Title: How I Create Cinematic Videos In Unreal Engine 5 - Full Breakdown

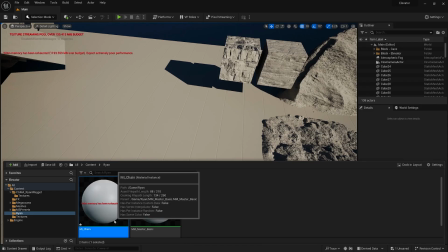I migrated a master material that I made from a past project into this project, right-clicked it and selected create material instance i added my
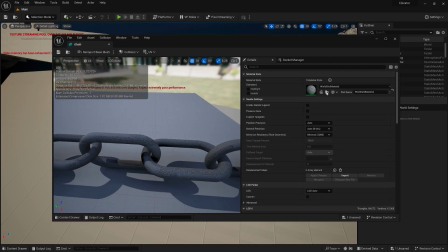chain textures to this material and adjusted some of the parameters so that the chain was a bit less reflective in the light i applied this material to my
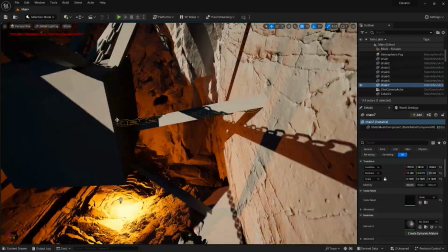chain mesh and then placed the chain assets around my level to fill in the block out i created earlier using multiple chains was also a great way
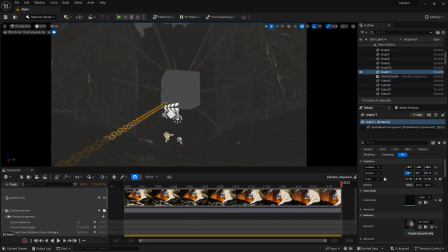to introduce a bunch of leading lines towards my subject having these two chains closer to the camera also helps create a sense of scale as well
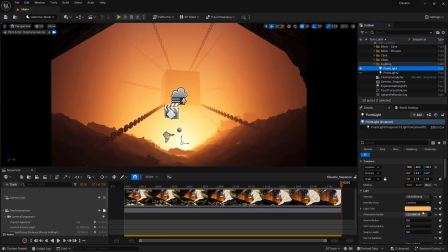now it's on to the lighting which is my favorite part so like this scene I had two orange point lights underneath the subject and then
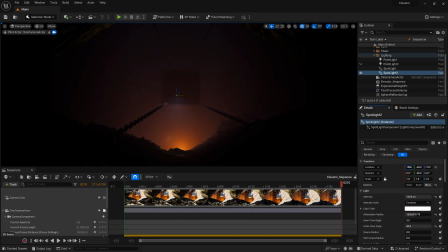one or two blue spotlights coming from above so that it looked like a bit of light from outside of the cave was peeking in. I also loved how the subject would be split up into the blue and orange lighting.
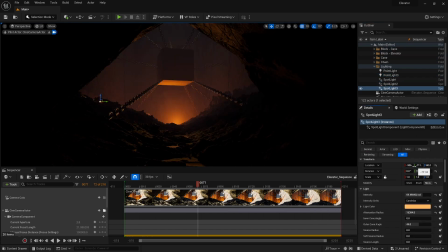On top of the main lights I also added a few spotlights to fill up the cave that the camera is in as well as more of the cave's floors and walls.
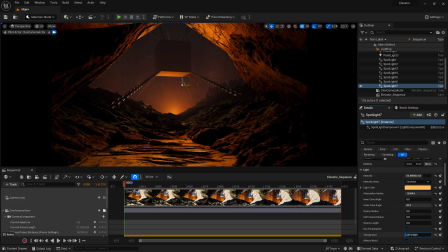I wanted it to kind of look like the entire cave was being lit up by this single orange light source underneath the subject.
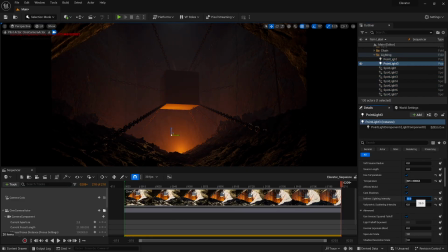I also added an exponential height fog to add some atmosphere to the scene. Through editing the parameters of the fog and the lights, I was able to get some really cool volumetric lighting. Speaking of atmosphere, I also want to add a floating ember effect to the scene.
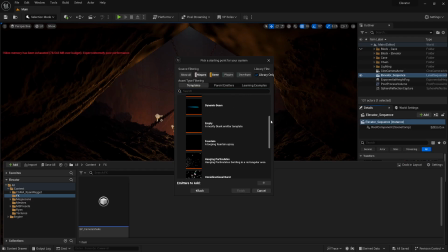To do this, I right clicked in the content browser and selected Niagara system and used the hanging particulates as a system template.
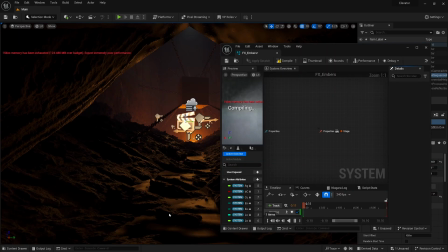I dragged the blueprint into the scene and then double clicked it.
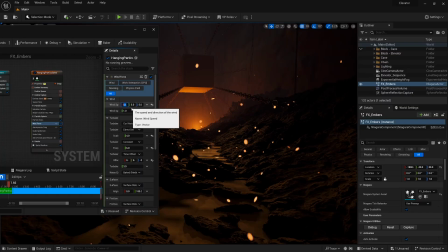Under initialized particle, I edited some of the parameters, most notably the particle lifetime, color, and sprite size. For the most part, these control what the particles actually look like and how long each one is on the screen for under wind force i edited
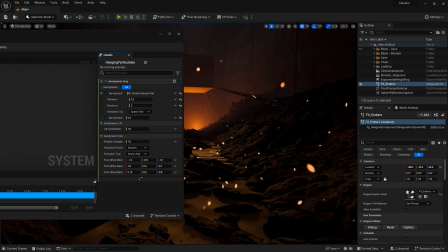the wind speed and under aerodynamic drag i adjusted the min and max values okay at this point the scene is basically set up i just need to
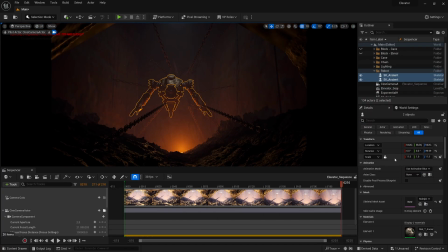add my characters to the scene which is super easy i start by dragging my ancient golem mesh into the scene and scaling him up the spinny drill thing came as a separate asset so i was able to add a pre-made animation to it by adding the drill to the sequence with this
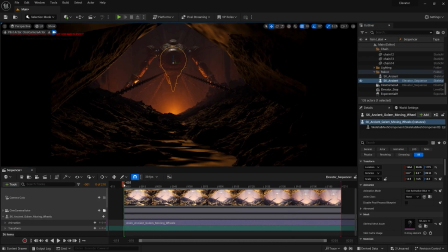track button adding the animation to it was super easy because i just clicked this plus icon and selected it.
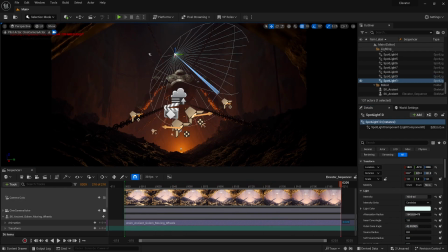After that I added some rim lighting to the giant robot guy using a few blue spotlights and then added a smaller orange point light underneath him to add some more lighting onto the front of his body.
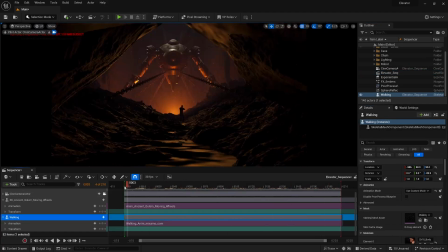Then I repeated the exact same process with my Mixamo character. I added him to the level, added him to the sequencer, applied his animation and then lit him up a bit with a spotlight. Okay this is pretty much done but I want to add one small detail.
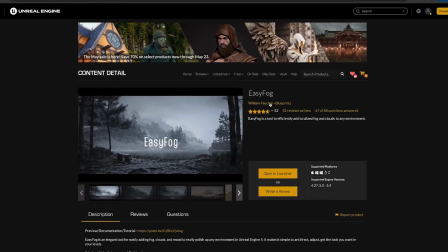I added a $15 plugin from the unreal marketplace to my level called easy fog that allows me to add these fog cards in.
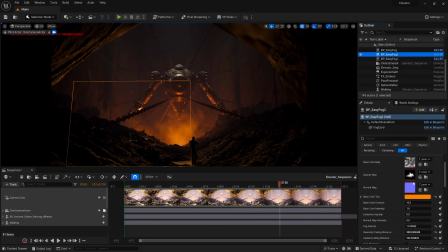I plopped these guys around my level to add more texture and atmosphere to the scene. Honestly, all I really did was play around with the different parameters here until the fog looked how I wanted it to. Once I was happy with the fog card, I duplicated it around the level and adjusted each one a bit so they didn't look repetitive by scaling and rotating them. Okay, at this point, we're completely finished with Unreal Engine 5. I exported the entire scene as a PNG sequence and then brought those PNGs into DaVinci Resolve so can color grade it to do this
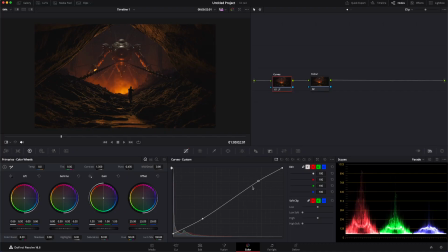i created two nodes one to adjust my levels and one to adjust the color for my levels i always end up bringing up my blacks as i find i have a tendency to make things pretty dark and high contrast i brought the whites down a tad as well and then added a slight s curve to my curve for the color if i'm being 100 honest i just play around with it until i like how it looks i'll often have my references
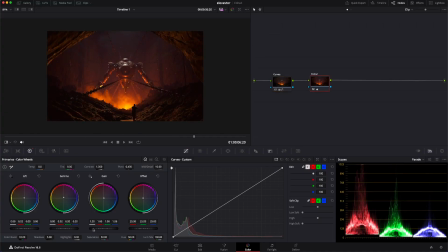open while i'm color grading so i can constantly compare how my work looks versus how i want it to look and there we go we're done okay if you guys want keep learning how to create videos and environments like this in Unreal Engine 5, subscribe because I'm going to keep posting videos like this to help you guys learn. Okay, see ya.